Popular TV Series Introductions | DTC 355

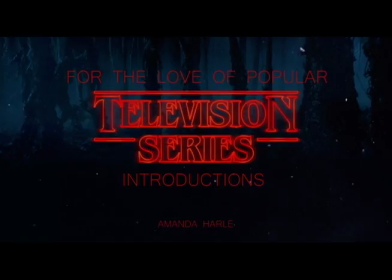(0:00)
My chosen genre are popular television series introductions.
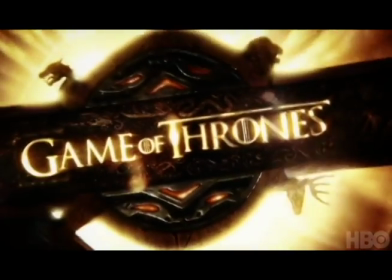(0:04)
The audiences may vary between shows like the fans of the author who wrote Game of Thrones, or comic book fans of The Walking Dead or The Flash.
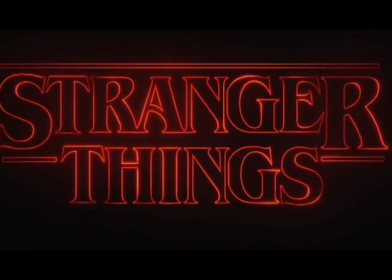(0:12)
It can also include the people who are addicted to Netflix and would see Stranger Things in the recently added tab.
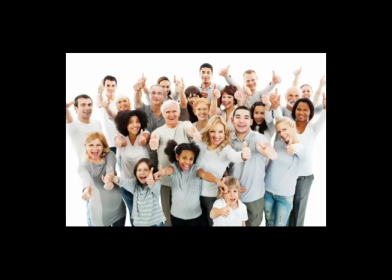(0:17)
The purpose of show intros is to introduce the viewers to the show with aesthetically pleasing visuals and information on who is in the show while all at the same time entertaining them.
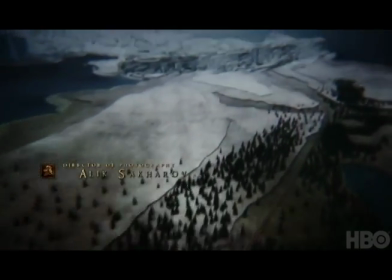(0:28)
The series can include the context of visual animation that Game of Thrones and Westworld use,
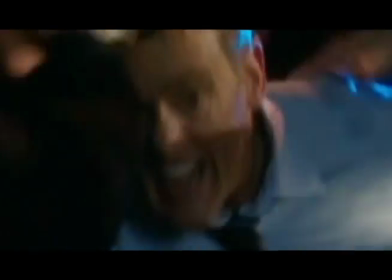(0:33)
or by using the main protagonists in the intros like Barry Allen and The Flash.
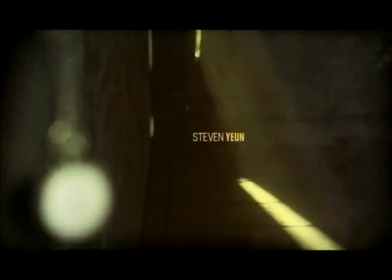(0:39)
A lot of reasons why series introductions is my favorite is due to the design choices and modes that were used. What I love is that a group of people put their heads together and spent so long on creating something that's only about 15 seconds to a minute long.
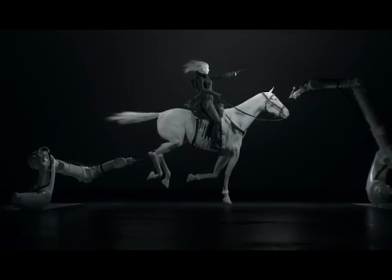(0:54)
It can be easily overlooked, but I love the aesthetics of it all.
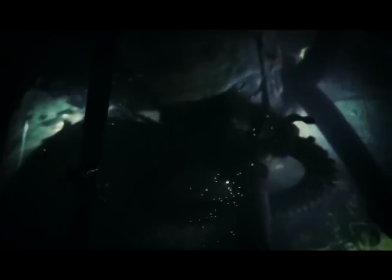(0:58)
The actor's introduction in Teen Wolf shows an emphasis between each character as well as within the transitions.
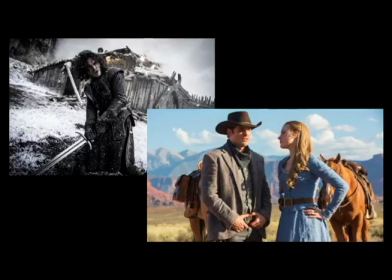(1:06)
Visually, Game of Thrones and Westworld are my favorite. Westworld chooses white as their main animation color.
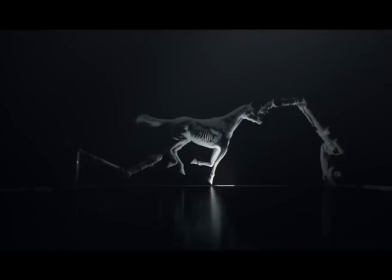(1:13)
It creates a nice contrast against the blues in the background.
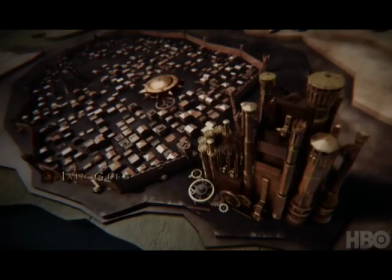(1:17)
While Game of Thrones uses a strong contrast between the warm and cool tones, the gestural and spatial parts of these intros is phenomenal.
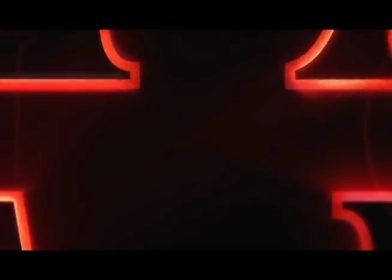(1:25)
In Stranger Things, they align the text by using close-ups and movements of the letters, creating a mysterious vibe even as simple as the intro is.
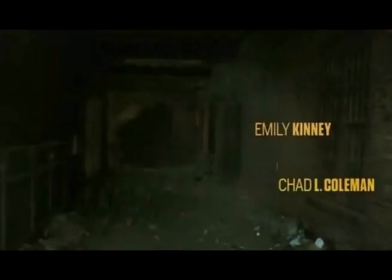(1:34)
While The Walking Dead uses moving images of scenes and details, they align the actor's name to the proximity of those details.
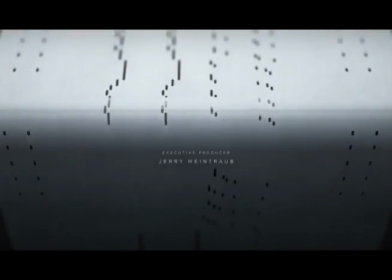(1:42)
And lastly, my all-time favorite thing about series intros is their choice in the oral department.
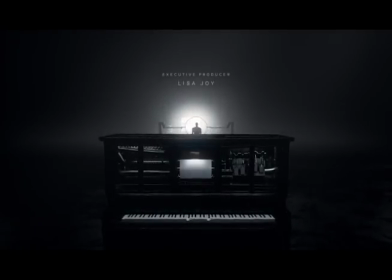(1:48)
I love when something visually pleasing is paired with something orally.